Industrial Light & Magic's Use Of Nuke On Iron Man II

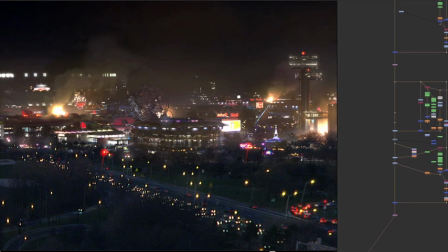16:35 But we also did mattes and colored areas of it differently because there again, in the real world,
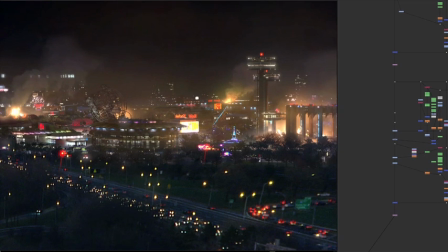16:43 you know, when we put this smoke haze in, you know,
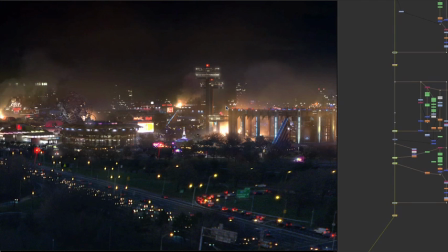16:47 we tried to use some of the background to illuminate what we were seeing, but it still didn't feel quite right. It felt like it was an element. It felt too consistent. So by coming in and creating garbage mats, we were actually able to punch holes in it.
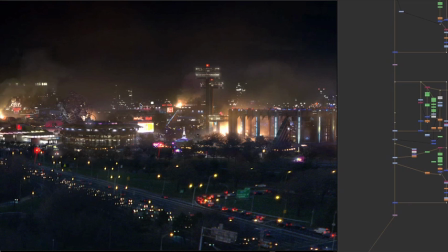17:04 So in areas where it was darker, you punched it down a little bit so it didn't haze that out. and areas that were brighter, maybe you punched it a little bit brighter.
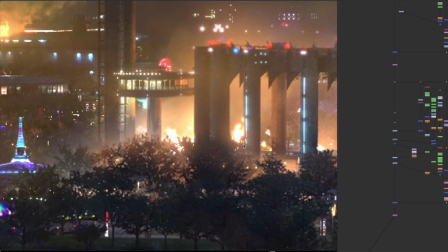17:12 You know, especially down in this area, you really get the feeling of, well, okay, well, now that looks okay, but this looks so much better because this is what you would see,
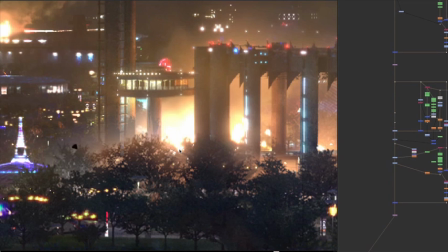17:20 and you notice how we eat in to the plate here and blow through stuff. You've got to ignore that little mistake.
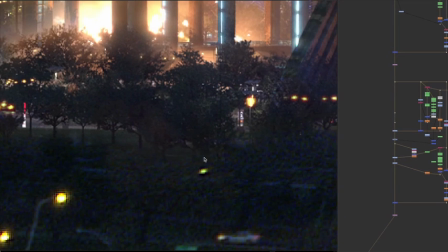17:30 But adding that aberration and that stuff, you know, especially down in this area, see, that's plate, and here's what we added.
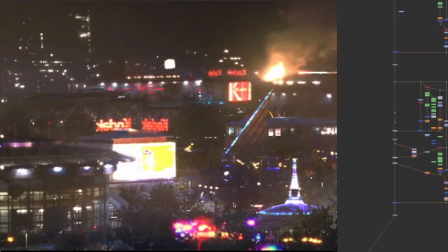17:37 You know, it's just replicating what was there or blowing this out and, you know, going to the extreme, especially on the Kodak sign back here.
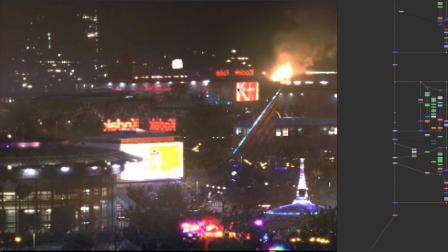17:45 You know, this looks great, but this just helped it so much, getting that bright, intense light. And same way in here, you basically, you're overexposing your film. And so, you know, computer graphics, you can't really overexpose it because you're not dealing with it in the same way.
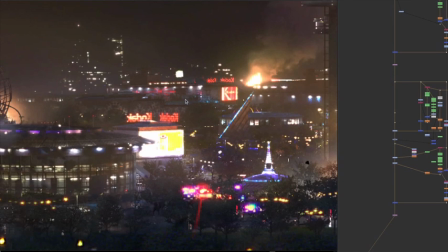18:00 I mean, you have to think in the film background, the film process, in order to replicate it. So Iron Man 2 was a great project. We had a lot of fun with it. You know, we'd love to see a third one. We'll see what happens with that. And I would love to be involved with that as well. But thank you very much for your time.